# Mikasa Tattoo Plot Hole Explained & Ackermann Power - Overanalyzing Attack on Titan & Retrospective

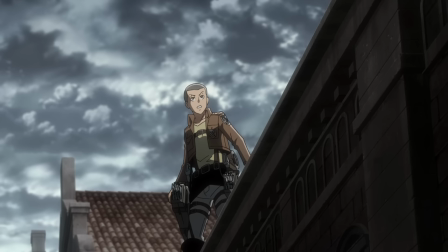(4:15)
It's just that familiar sight of seemingly everyone always trying to pull him up.
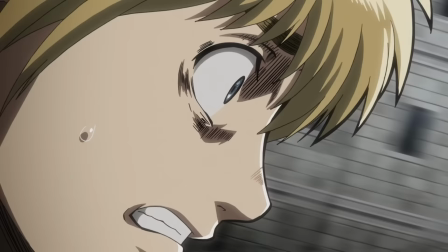(4:21)
And before we move on, I just want to talk about the tone for the rest of the episode, as it will be relevant for basically everything following this point.
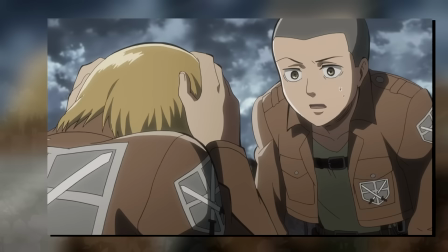(4:29)
First off, something I briefly touched on last time, notice the weather shift we've seen ever since Eren's death.
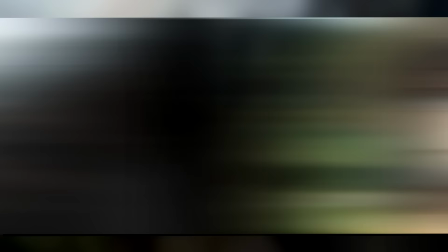(4:36)
The entirety of this episode, both in the present as well as in the Mikasa flashback, is shrouded in dark clouds,
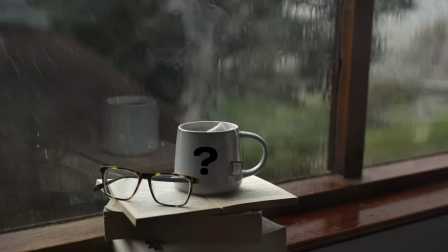(4:42)
with the only exception being the very brief flashback of a flashback we see.
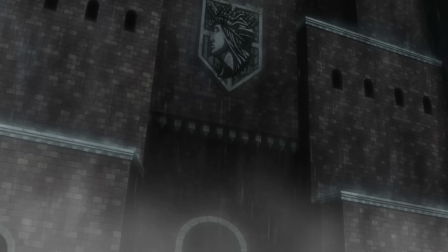(4:48)
And as much as I am that one annoying friend you have who constantly says that rain is one of the most peaceful weather settings,
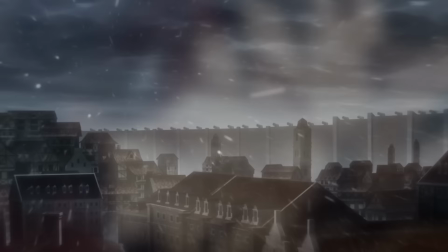(4:54)
in this episode, it of course implies anything but that. In both timelines, we are seeing tragedies unfold,
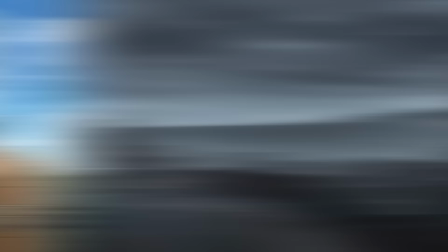(5:02)
and broody weather just furthers that overall tone, especially in the context of what we've seen in episodes past.
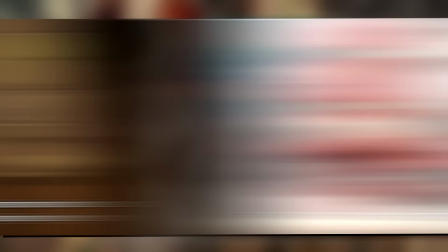(5:09)
Eren is the one who inspired many of them to join the scouts to begin with.
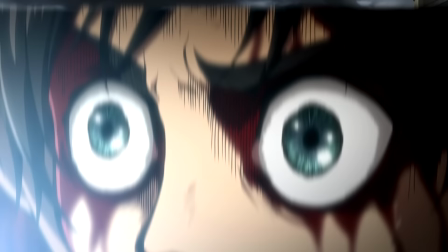(5:14)
He was their glimmer of hope for humanity, yet here we see both him and his entire squad devoured.
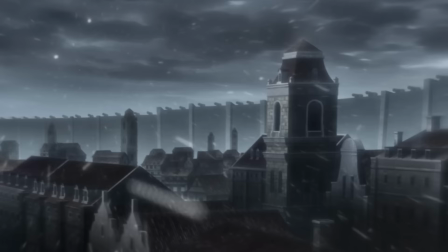(5:21)
And to signal that, that glimmer of hope is gone and dark clouds appear in its place.
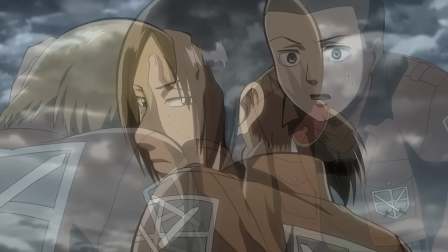(5:27)
Secondly, the music. This will of course depend on the person, but to me,
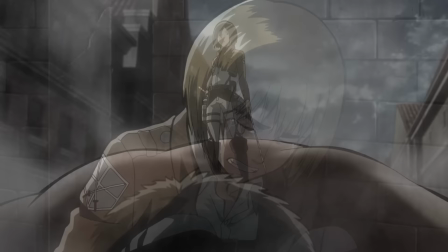(5:32)
the music we hear here as well as throughout much of this episode is one that we hadn't really seen yet.
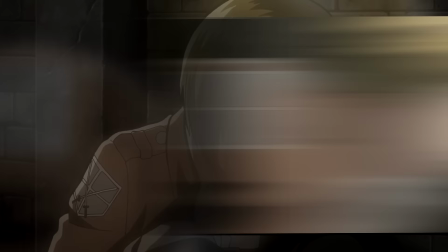(5:39)
Namely, it almost being just ambient background music that isn't just sad.
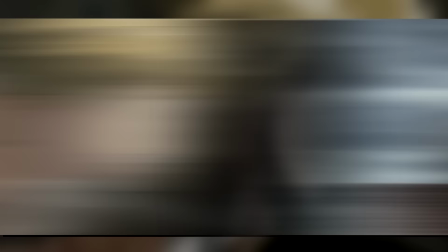(5:45)
Rather, it goes through the cycles of emptiness as we hear that choir,
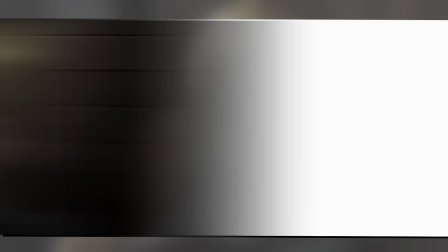(5:54)
and then sorrow as we hear those slow and deep strings.
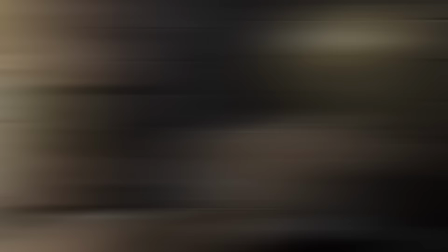(6:02)
Which I think goes to speak about Armin's mindset during this entire thing. He just feels hollow.
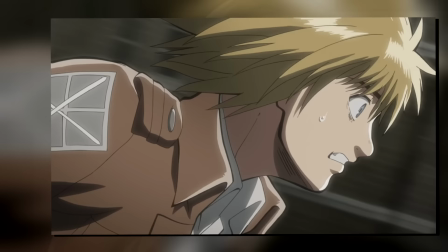(6:08)
Clearly there's sadness and anger mixed in there too, but above all, it is just emptiness and confusion.
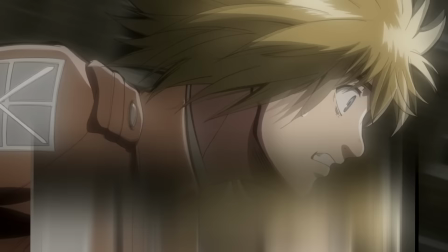(6:15)
And speaking of Armin,
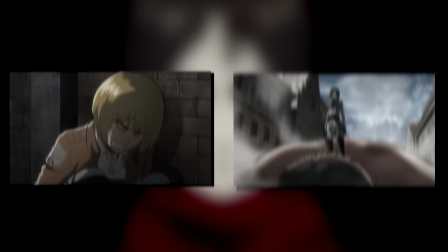(6:17)
let's talk about his inner monologue. where he has this thought that the world never truly changed and that it has always been hell.
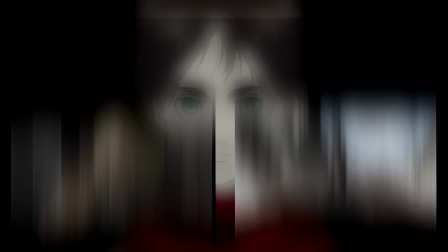(6:25)
Again, like I mentioned with the dark clouds, notice how Armin and Mikasa would be directly mirrored throughout this episode.
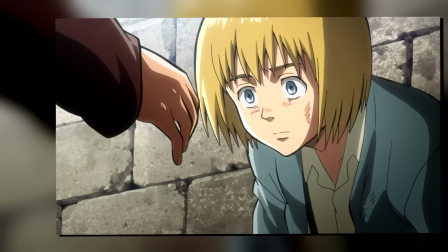(6:32)
For both, we see how Eren saved them. In Armin's case, that was of course just from some petty bullies.
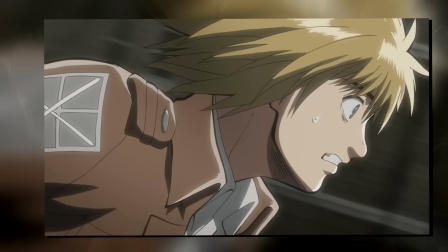(6:38)
But in Mikasa's, it was literal life and death. And both just lost their savior.
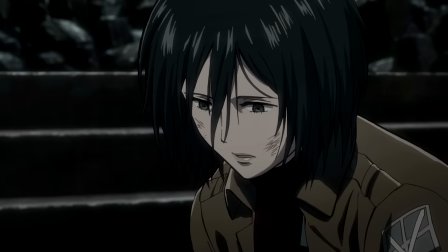(6:45)
Though the thing to keep in mind is that for Armin, it's not just the fact that he lost Eren.
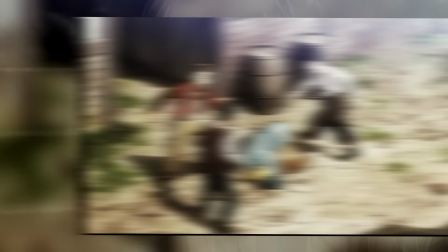(6:50)
It's him being ashamed of ever standing in front of Mikasa again, and that is reinforced by his memories.
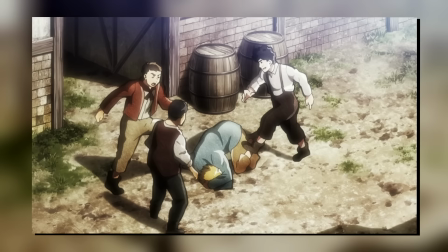(6:58)
Notably, the book we saw in the previous episode's flashback. When Armin was being bullied, it wasn't just him being scuffled up.
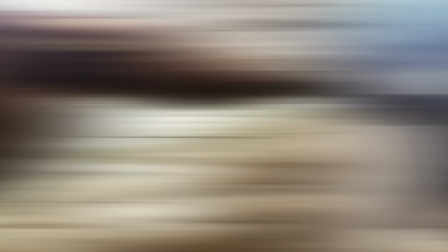(7:05)
His dreams, signified by that book of the outside world, were being crushed as well.
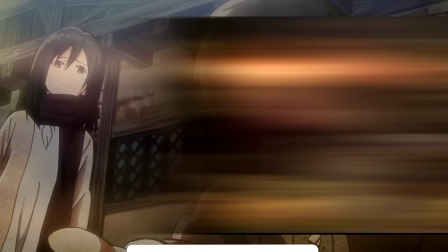(7:11)
And again, Eren and Mikasa were the ones to step in and stop it.
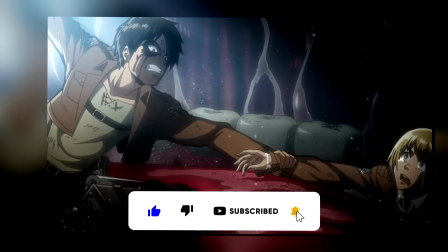(7:15)
So at this moment, he has lost everyone, both Eren and Mikasa.
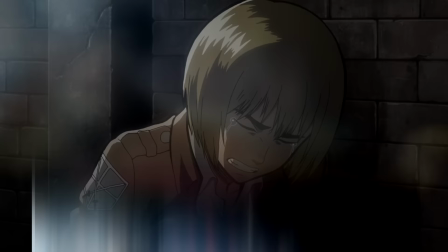(7:20)
Because again, he feels like he can never stand in front of Mikasa and tell her that Eren died for him.
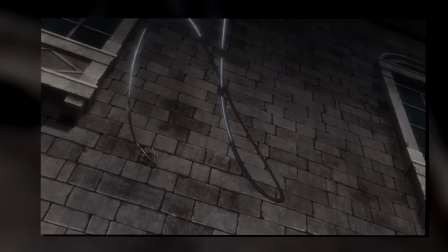(7:27)
And another detail that I found tragically beautiful here is that even his ODM gear hooks don't properly grip.
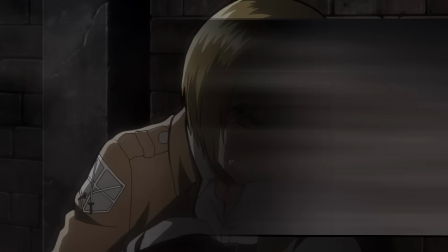(7:35)
It's just a literal manifestation of absolutely everything going wrong.
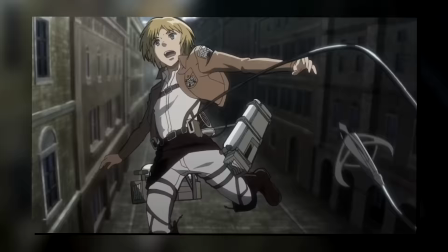(7:40)
Even without any additional threats, a simple maneuver failed miserably and he smashed into that cold brick wall.
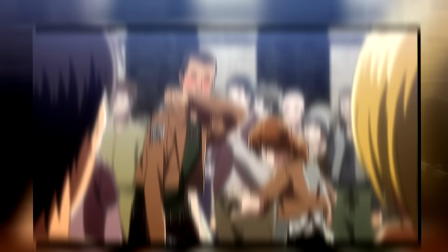(7:49)
And as if that wasn't hammered home enough, we also see the goofy couple of Hannah and Franz we saw at the graduation party.
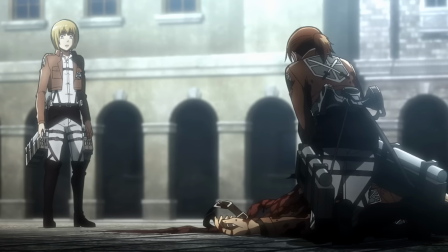(7:57)
Though here, that goofiness is gone, and Hannah is just hopelessly trying to resuscitate the clearly dead Franz.
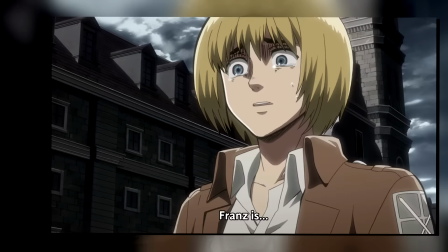(8:05)
And here too, Armin's words carry a double meaning,
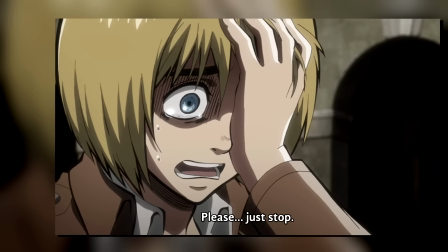(8:09)
as him telling Hannah that she has to accept his death is the same exact struggle he is going through right now.
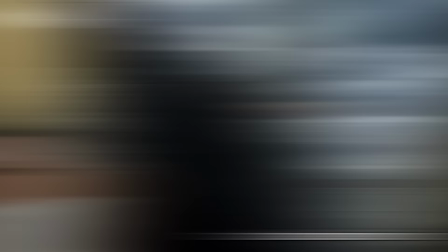(8:16)
Especially the line of, there's nothing that can be done for him, makes you wonder who is he even talking about?